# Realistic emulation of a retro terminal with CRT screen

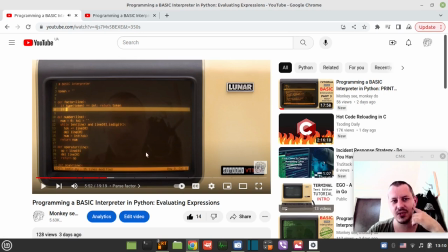616s
just see it looks exactly the same so the look is absolutely similar but the way this has been achieved like it's like lighting faster as opposed to how I was doing this earlier
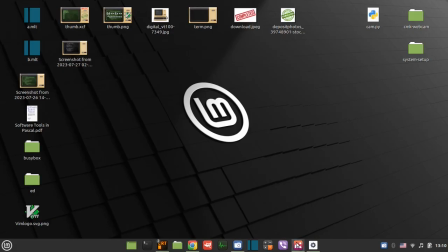628s
so yeah just take just take the background then
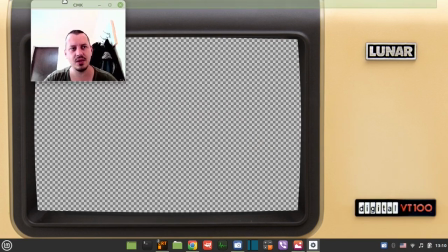634s
just make this huge a webcam review with a low resolution like
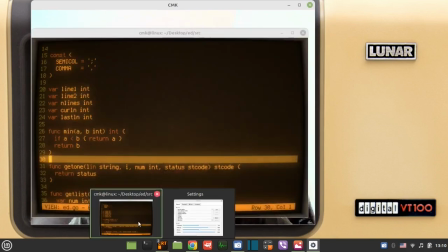641s
this something like this and then just put the terminal on and then
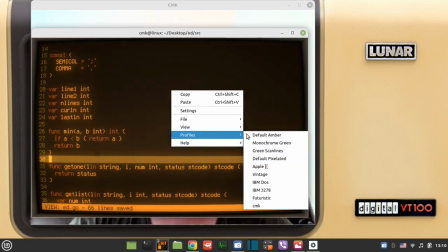648s
just make sure you do settings
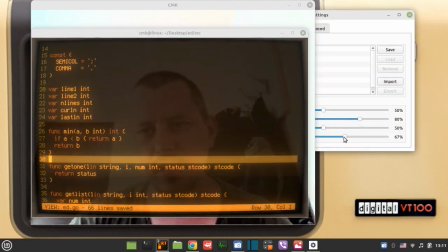655s
and 80% I use
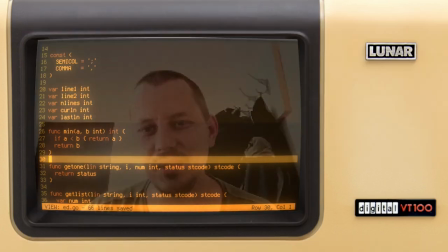661s
80% here you can increase or decrease the reflection obviously yes so you can this like so.
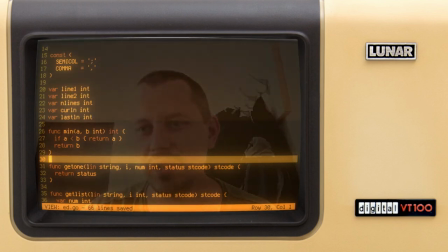669s
Well, it doesn't make sense. So I like when it's like 80%.
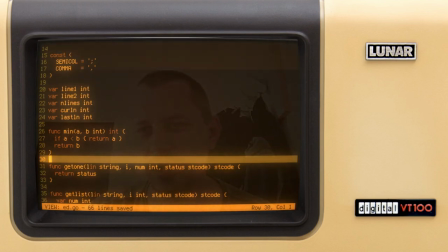673s
At first I was using 70, but that's a little bit too bright, so 80, because I don't really want you guys to see the crap of the background I have. But meanwhile, this sort of gives a sort of interaction, so it's like everyone is using web camera view,
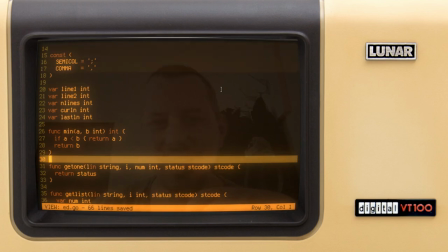686s
but I thought like I just can make a reflection on an imaginary screen why not so yeah so that's how it works and then just yeah opening the video editor to just again like adding
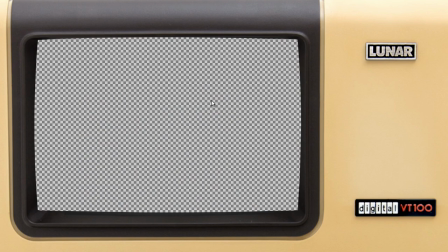700s
these mask on top of it but that's the that's the domain of the video editing so yeah my channel has covered a whole lot of things so
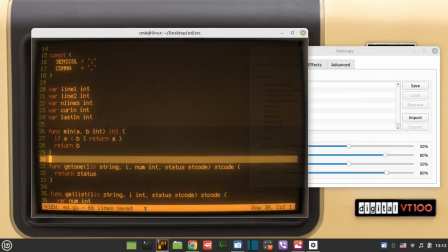709s
yeah fortunately it didn't yet cover the video editing because there are really lots
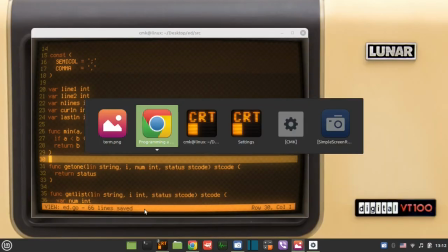713s
of cool tutorials on video editing ah where is my webcam review. Okay, it's here. Yeah, so, yeah, basically that's it. With this sort of a setup I can make a video editing in one run,
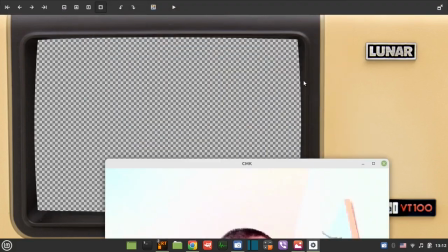729s
so I just put this mask on top of the video and I just, well, just do some edits, if I say some garbage or whatever, and then I just export this and the video is done, so it's much faster. So yeah guys, thanks for watching, I hope you've enjoyed the video and see you in the next tutorials.